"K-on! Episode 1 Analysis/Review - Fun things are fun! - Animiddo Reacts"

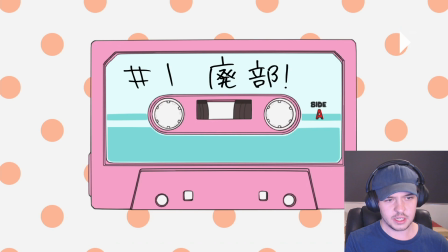The example we have here is Mio standing stationary, at least I'd assume it's Mio, or walking very slowly,
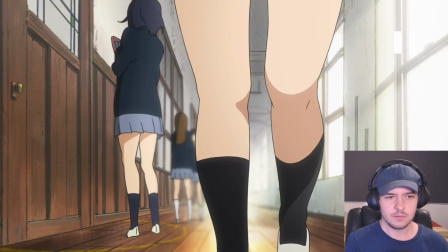bit more proper and prim, that kind of stuff, where Ritsu doesn't fucking care and she's just kind of sprinting.
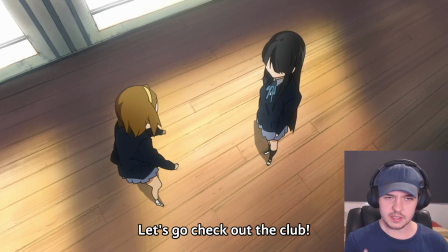Fair enough. And we see this multiple times in this scene as well, the kind of the camera placed above them. Yeah, it almost feels like they're performing in a play of their own lives, if that makes any sense. It's there's something about it. It feels like it's being filmed, no? Huh.
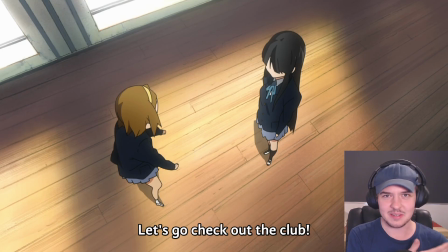Yeah, I feel like that's intentional. Like, this is almost like the documentary footage of the start of the band or something.
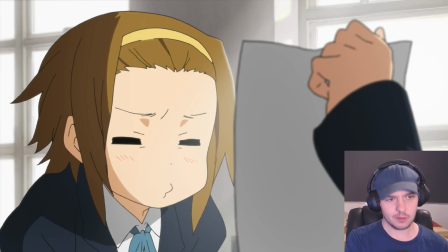So we've already discussed the character of Yui a lot. She is a little bit directionless. She means well. She wants to do the best, but sometimes she gets in the way of her own self and that kind of stuff. Fair enough. You could throw Nautica in there as well, being a lot of the mum character, very responsible, glasses, very important in that regard as well for characterization.
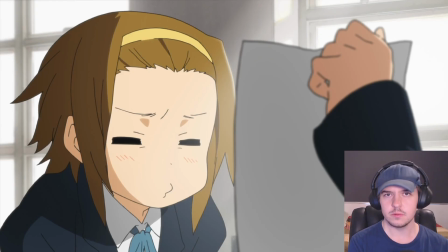Then we have Ritsu and Mio, who are quickly established as pretty close friends. Ritsu is the chaotic one, and Mio is the not chaotic one. She's very switched on and smart and stuff, and Ritsu is not.
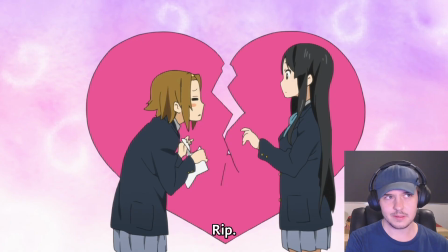And I guess what's important here is that we establish that they have a close connection. They're close enough for this not to be a deal breaker. You know, you can do this kind of stuff with your best friends, but not acquaintances. Acquaintances will be like, that's off-putting. Best friends, you know that there's a level of trust there.
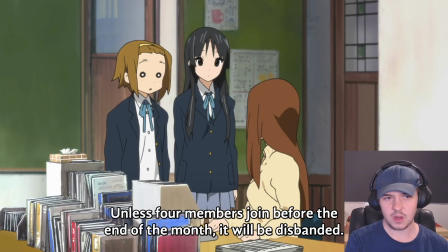And Ritsu grabbing Mio by the arm, rushing her into this room before finding out that the Light Music Club, the Keonbu, has been disbanded. There's nobody left. There's nothing to join, I guess. And I guess the stakes of the episode established there as well.
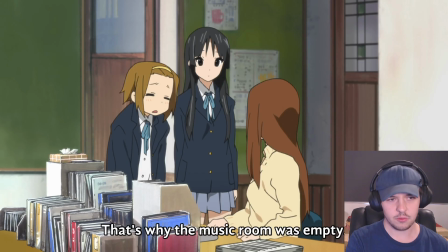We need 4 members by the end of the month, otherwise the club itself will just be gone.
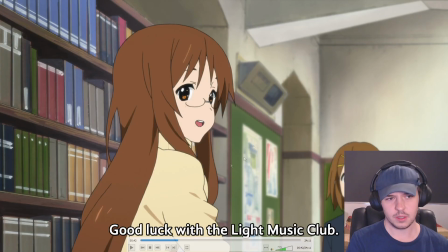Of course, rewatchers of the show will, know who this character is and their importance. And I guess the specific nature of this line, good luck with the Light Music Club. Obviously, a former member is Sawa-chan. This is where our storylines converge as well.
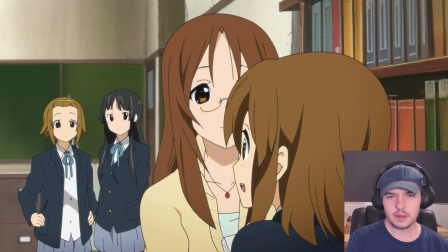We see Ritsu and Mio locking eyes with Yui, noticing that she has terrible tempo and is a little bit of a klutz. We should avoid a girl such as that. Obviously not knowing her name at this time and getting excited when reading the name later that we have a new member, not knowing who it is.
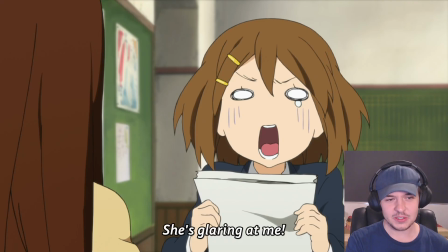It's the girl with terrible tempo. She kind of goes at her own tempo. I don't know if it's terrible, but it's something alright.
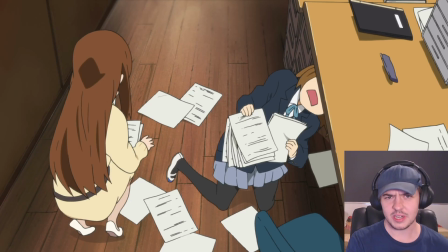Yeah, I don't know how you just sit there or stand there and then drop all the papers instantly.
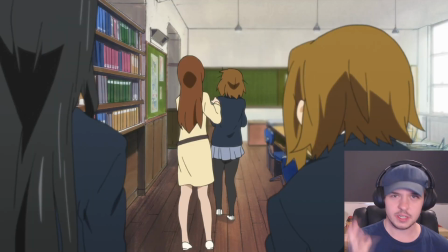She's just a walking disaster. Some really cartoonish sound effect work I noticed on the rewatch this time as well. I seem to remember a big old bomp when she fell on her ass during the opening. Yeah, just some nice like knee knocking sounds, knee clattering.
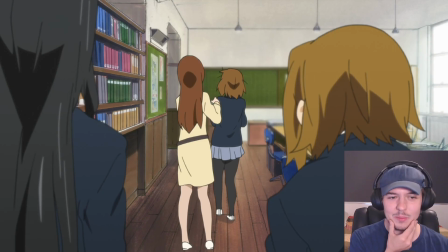It's like she's nervous. And I think it befits a show that is as expressive as this one, right? I don't feel like it is out of place, where potentially such sound effects in something like Sound Euphonium would be out of place.
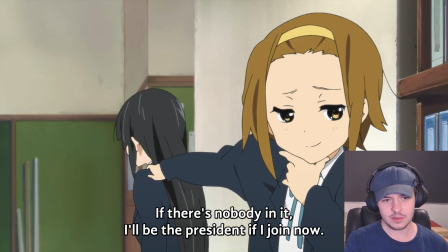Being a fan, I recognize so many poses from this episode in memes as well, this being one of them.
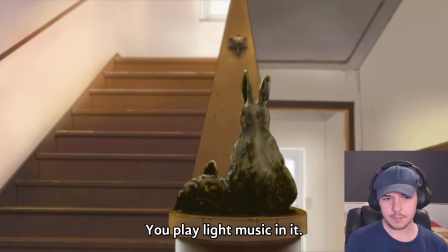I love this one. This one's great. I'll probably park the concept of the tortoise and the hare for now. That's a topic of an entire video essay, if I'm honest, and a relook on the entire series. But just spoilers for it, the turtle is Yui. And who ultimately wins the race?
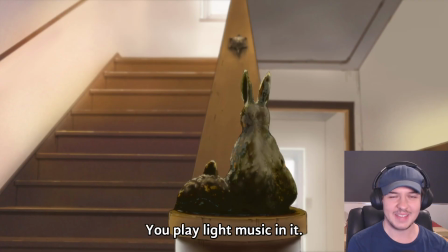What is the race for? Yeah, great stuff. The race is life. And even though she's going at her own pace, she may end up more successful than all these people that try to rush through it. Or even not successful, happy, which I think is the ultimate, best thing for people, right?
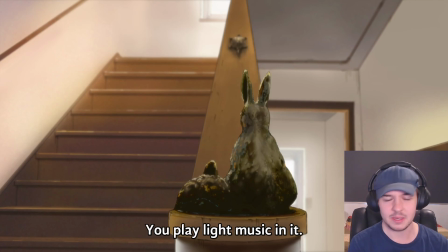Like, who cares if you're successful if you're happy, you know? During the reaction as well, I noted the lighting.
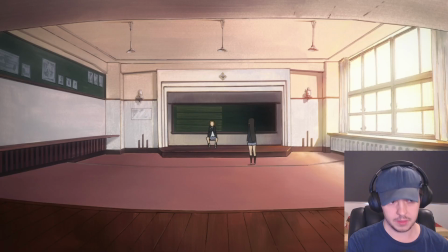This is a very specific scene for it. As the kind of afternoon moves from mid-afternoon into late afternoon, we see the sun kind of dip in the scene, which is great.
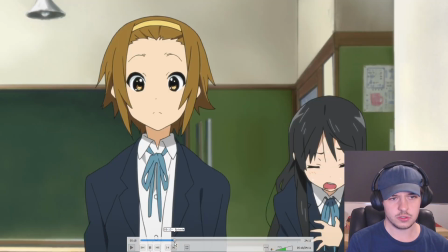I think it's very interesting back here a little bit, where we're first introduced to Ritsu and Mio, that we get, really blown out lighting.
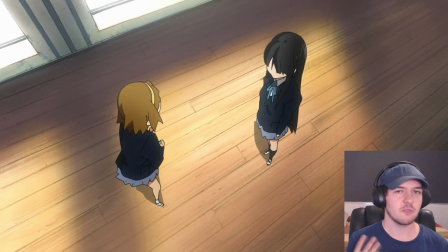Like, it almost feels like it's being recollected and details are being left out.